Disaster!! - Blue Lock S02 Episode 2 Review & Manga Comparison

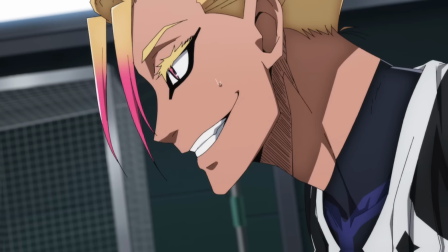And this honestly annoyed me so much. Like I can almost bear the animation if the pacing is right.
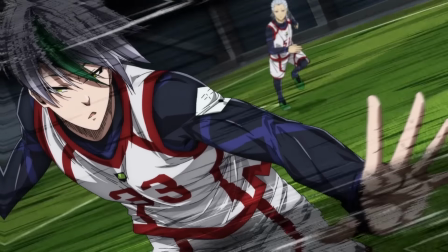However this really messes it up. Like we don't even know the context for Otoya's press and why Shido is shook.
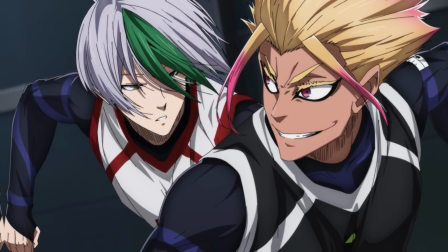But I digress.
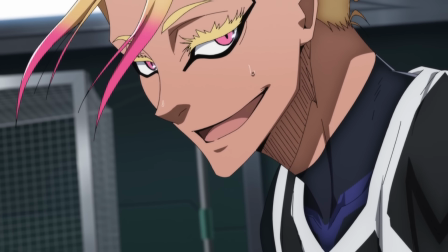The next scene of Isiki helping Shido was generally the same but bad animated as usual. iseki looks really weird here and the still images carry
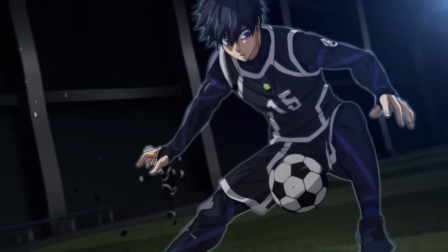on and honestly I'm really getting tired of this but other than that it's really like the manga obviously because iseki got the ball him and Rin playing together
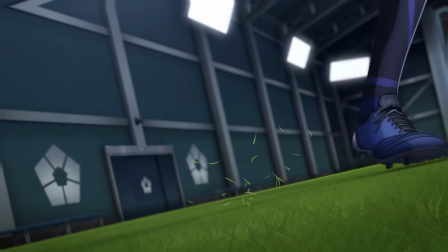was expected and actually was animated fairly decent but in any case the whole thing with Jiguri bursting into the scene and cutting iseki and Rin's
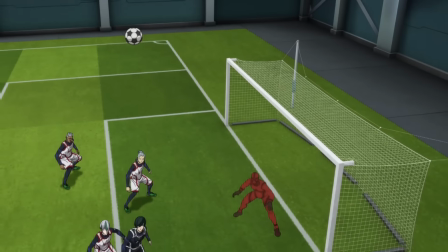link up is the same as the manga and I think it's fine however what's not fine is actually them cutting another scene and another scene that is crucial
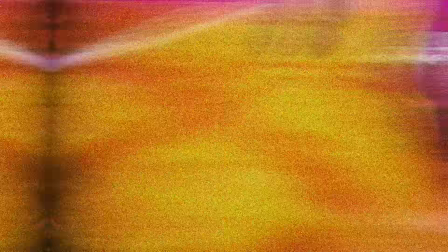to the pacing you see in In the anime Shiro showed up out of nowhere, it seems like all of a sudden he has insane speed. However in the manga there is a scene that shows him slowly creeping in, and so them actually cutting this was really bad.
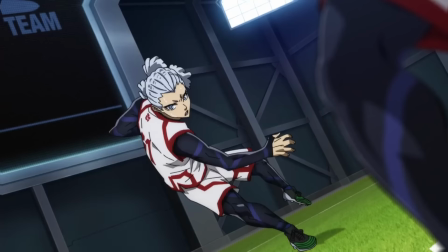It makes the scene, well makes no sense. Here he honestly felt like he is teleporting.
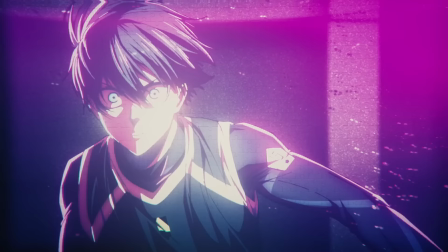But in any case, let's talk about something the studio did that is actually smart, which is them refraining from using regular CGI for this scene.
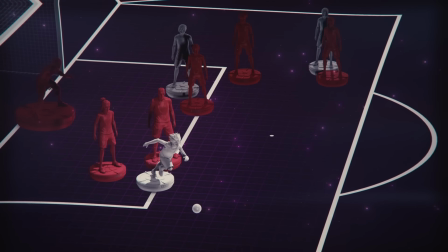Instead they went for this chest like style, which honestly is understandable.
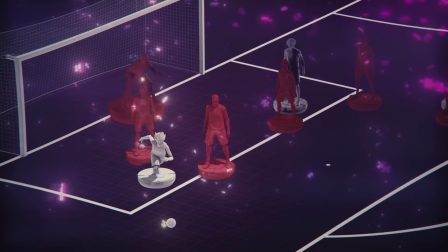You see, moving CGI looks weird, especially when closed up, and so them choosing to use these pieces instead makes total sense.
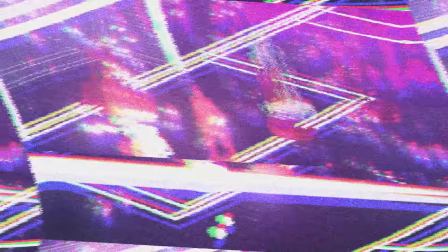However, I wish they did not use it here. Any other place it would have been perfect, but here I think this was such a bad choice.
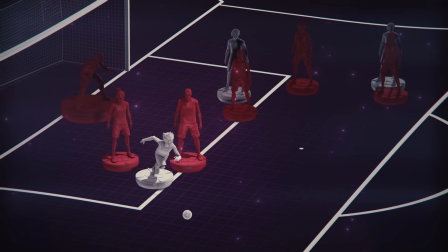You see, it is completely out of place. It killed the pacing completely. In the manga, Isuki did not take time to analyze.
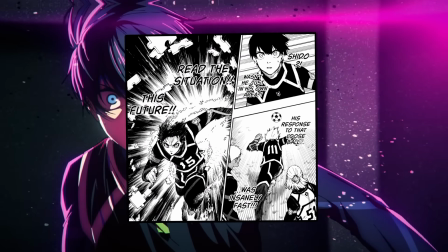He's printed to link up with Shiro immediately and in the same panel, which shows how fast his reaction time is.
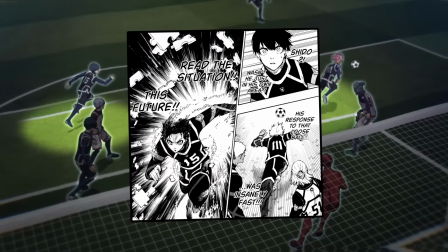And actually it's a great feat for his perception Because even a faster player like Chiguri Who was even closer to Shido did not react While Issegi
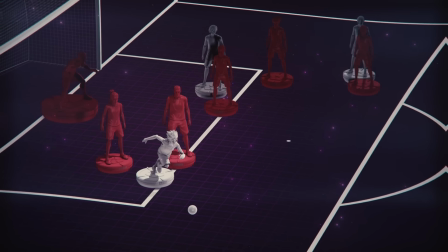was shown to be reacting But honestly because of the CGI chess scene The anime really killed the momentum for Issegi And then they had the audacity to
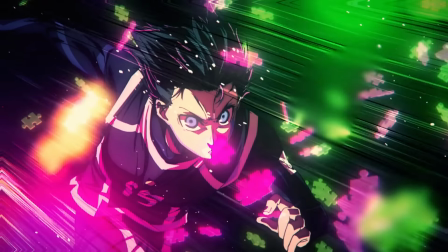use a PNG still frame For this scene of Issegi charging Which if they didn't kill the momentum before This
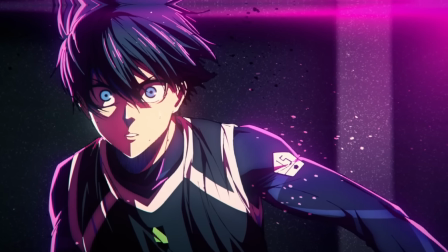definitely did it And I mean the effects and coloring are great But I need animation here It was a charge,
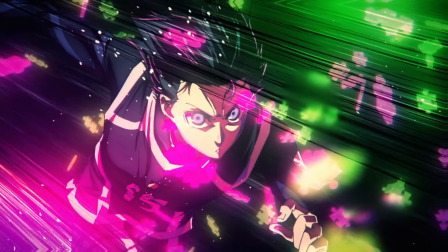it was not him looking at Shido and funny enough if you thought this is bad the next scene is actually worse they used cgi
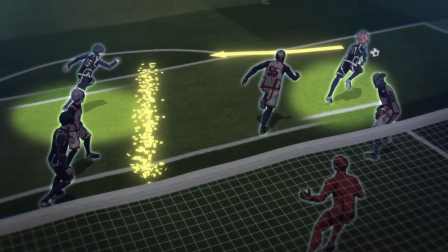but it was a still frame like what is even the purpose of using cgi if you are going to use a still frame at this point why not draw
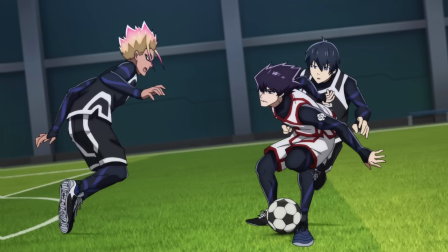the characters instead of using a 3d model i understand cgi is used for faster animation scenes so the studio doesn't take a lot of time and money
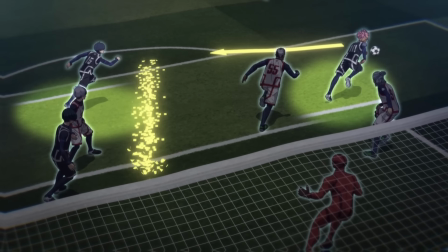animating frame by frame but here it's just infuriating what's the purpose of cgi here in any case let's not dwell on this anymore and actually talk
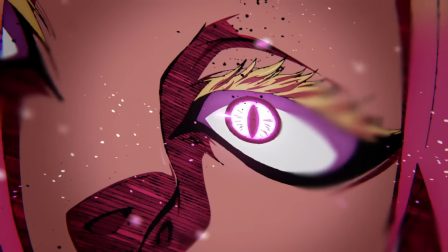about the goal which i thought looked amazing honestly shiro's eyes doing this and the effects everything worked perfectly and i really like this scene
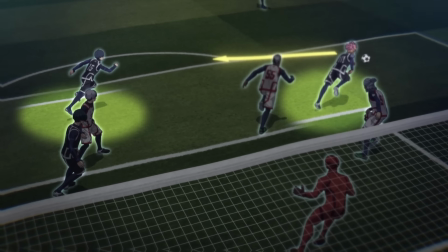but not for nothing i can't forgive them for messing up the pacing this goal would have been so much more impactful if they just done right by the pacing
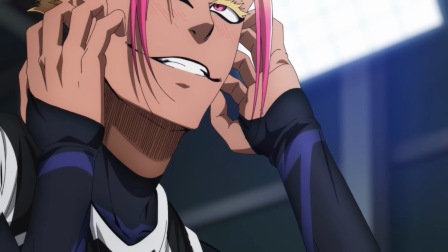which i really can't forgive them for this in any case my fury got completely crushed by one thing hearing karasu's voice actor man
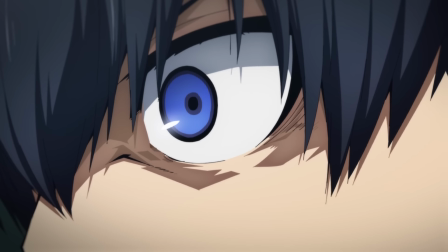him not being faced at all by shiro's call and actually calling him mediocre was such a treat and honestly hearing it in the anime made it so much better than
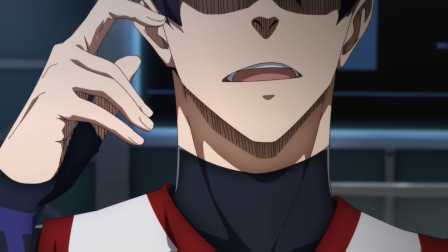in the manga i mean in the manga it actually looked like as if it's a small deal however in the anime he really looked like he is a game changer which i definitely
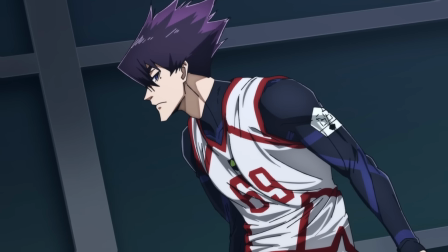appreciated and surprisingly when his time came they actually did him justice production wise especially here him fishing for easy because
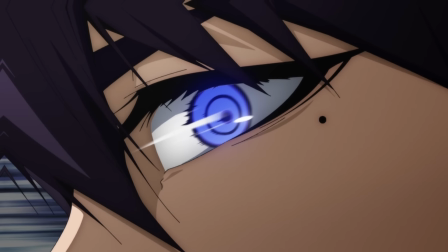he noticed that he is desperate and then we actually got a look at his eyes which was super cool man then we get this amazing shot of him bullying
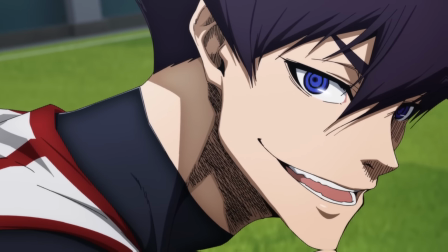isegi and i really liked it but honestly it was nothing compared to what was coming next so when it comes to his dribbles when
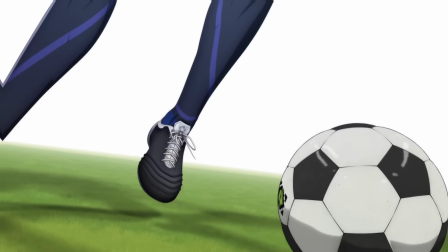the ball is at his feet they use cgi which doesn't bother me because it's not a whole character then when it comes to him pushing isegi and shido
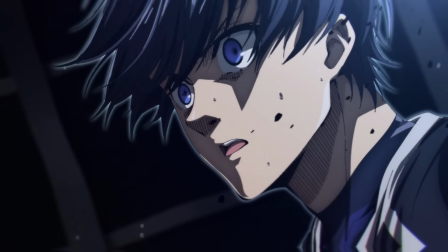they actually hand draw that frame by frame which looked amazing overall however we really can't have nice things to the end because the last scene